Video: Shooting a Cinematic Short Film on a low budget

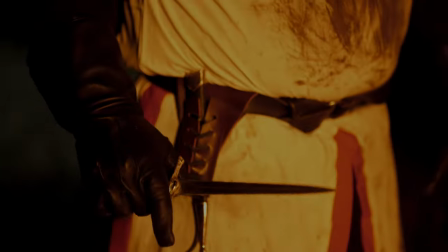[8:07]
Now on the close-up of the dagger, we had the actor stand a bit further away from the fire so that we could get the camera close in and
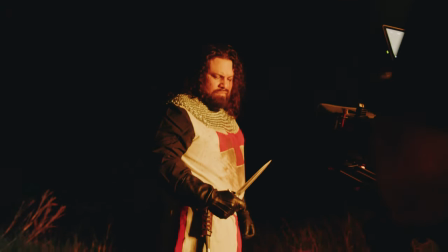[8:13]
we went with the nanlite Pavotube's on candle mode a little bit closer to provide the flickering of the fire.
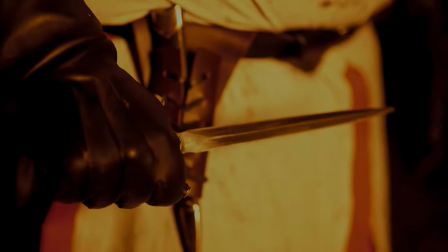[8:19]
Now having the actor shaking or trembling as if he's frightened to the very core helps sell the decision that he's about to make which brings
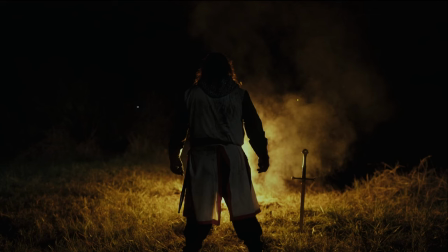[8:26]
us to the final shot of the film and that is of our crusader standing in front of the fire about to pay for the sins that he's committed.
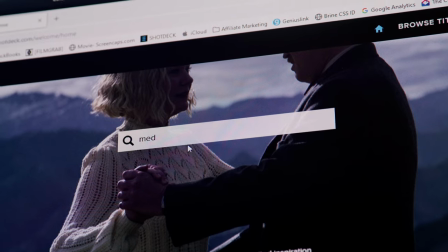[8:34]
I pulled reference from shotdeck.com for this film and for this shot in particular
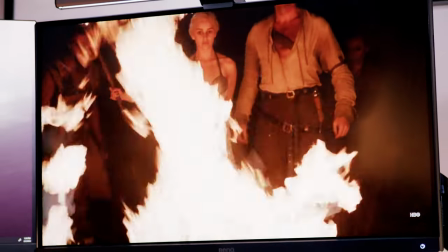[8:39]
I gathered reference from Game of Thrones season 1 episode 10
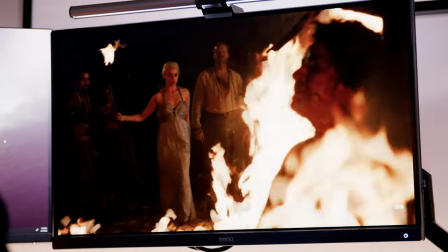[8:43]
and this was the scene where Daenerys and all the Dothraki are standing
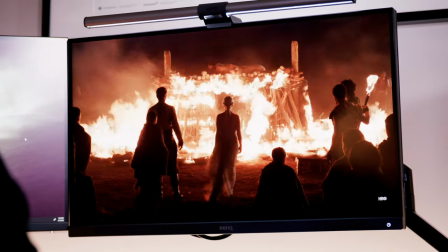[8:48]
in front of Khal Drogo's funeral pyre and I especially liked how this shot looked it
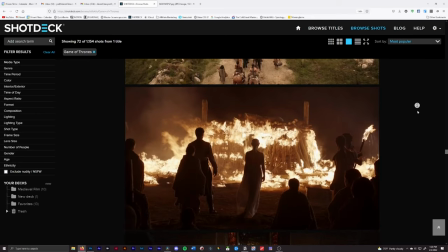[8:53]
was backlit they were standing in front of the fire and it just helped give me some inspiration for my shot so again pulling reference
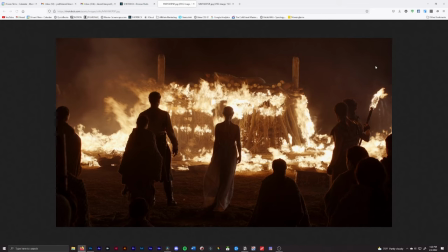[9:02]
from sites like shotdeck.com is a huge benefit when you're setting up your films so to break down this shot the very first thing we did was switch to
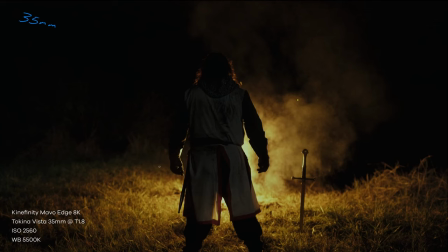[9:11]
the 35 millimeter vista this basically allowed us to frame the shot so that our crusader was in the center and we still had a good amount of the background here and we could still see the fire itself now with that being said the way we lit this was the exact same way that
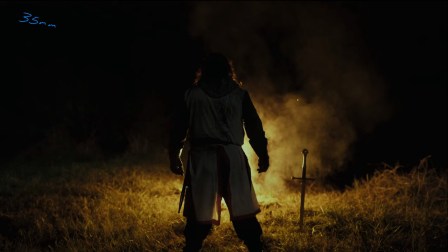[9:27]
we lit the first shot we talked about and that was to expose for the fire first this shot is predominantly lit from the campfire so we did one test pass of Ron with a little bit of the flames and
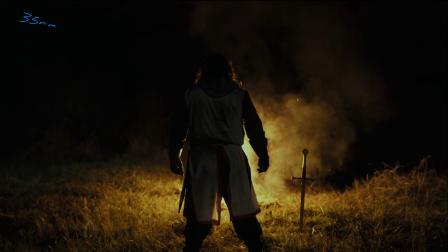[9:41]
then we had Ron stand in front of the fire do his scene basically fall to the ground and then we basically had one shot at it after that so that being said again exposed for the fire first that provided this backlight here we have some nice outlines
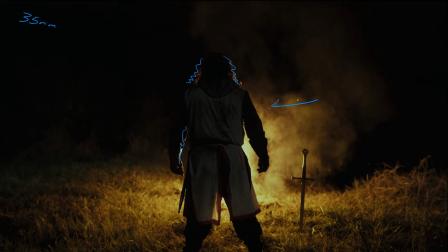[9:59]
here we have a little bit of outline here which normally would have been lost if we didn't have that backlighting we have a little bit here and as you can see we have some nice glints on the sword which creates some separation right here you see that it's basically just casting this shadow
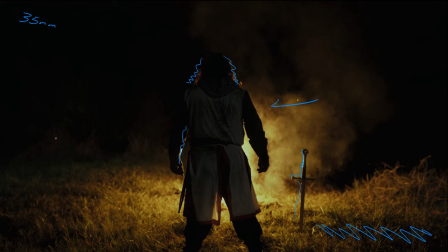[10:19]
and it's just overall looking pretty good now i didn't want this shot to be too heavily lit for the background because again i wanted to drive home this feeling of isolation and that he's alone so what I did is I had our
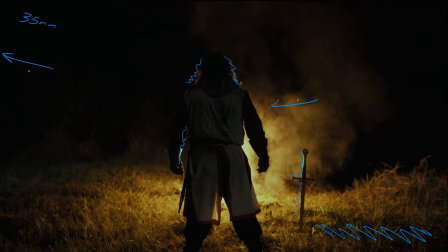[10:33]
VL150 off camera way off camera and just pointing here at a very low power so we just had it illuminating this a little bit so it just wasn't pitch black then we had Alex standing off camera with the nanolite pavo tube just to provide a little bit of added
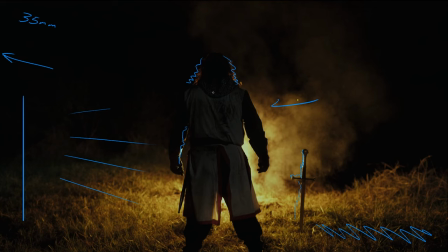[10:53]
light to either the foreground here and as well as Ron himself so again exposing for the fire first allowed us to determine okay so when Ron falls that fire is going to become the subject so we had to make sure that the fire was what we were exposing for and then we were
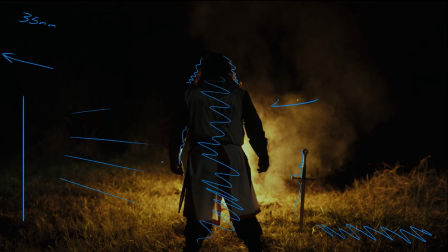[11:13]
able to add light as needed I wanted this to be the focal point I wanted the fire when he falls so that he's basically just isolated from the background and you see that he basically takes his own life and that is the end of the film.
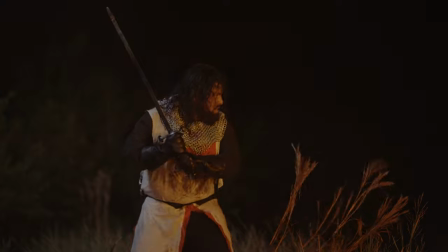[11:28]
So that wraps up the cinematography breakdown of the short film Into the Fire.
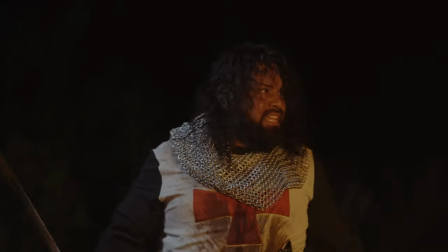[11:32]
Ultimately, we came away from the shoot with a set of shots that we felt looked great and achieved the story we wanted to tell, and we accomplished it in just a few hours.
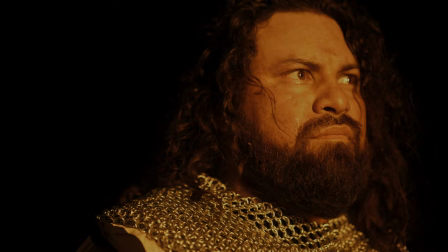[11:41]
Now, I think it's really important to get across the fact that this was produced on a very small scale with a small crew and very little budget. And I'm not saying that to justify any of the decisions or mistakes we may have made, but I want you guys to know that you can produce high quality work on a small budget with a limited amount of time. It just takes the right crew, the right cast, plus a little bit of creative planning.
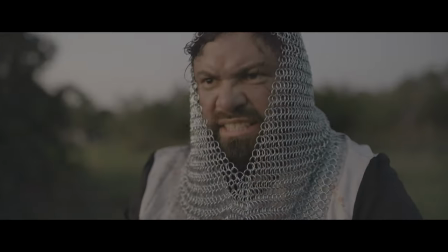[12:05]
Now, if you guys enjoyed this breakdown, be sure to subscribe so you don't miss part three, where I break down the post-production phase of the film.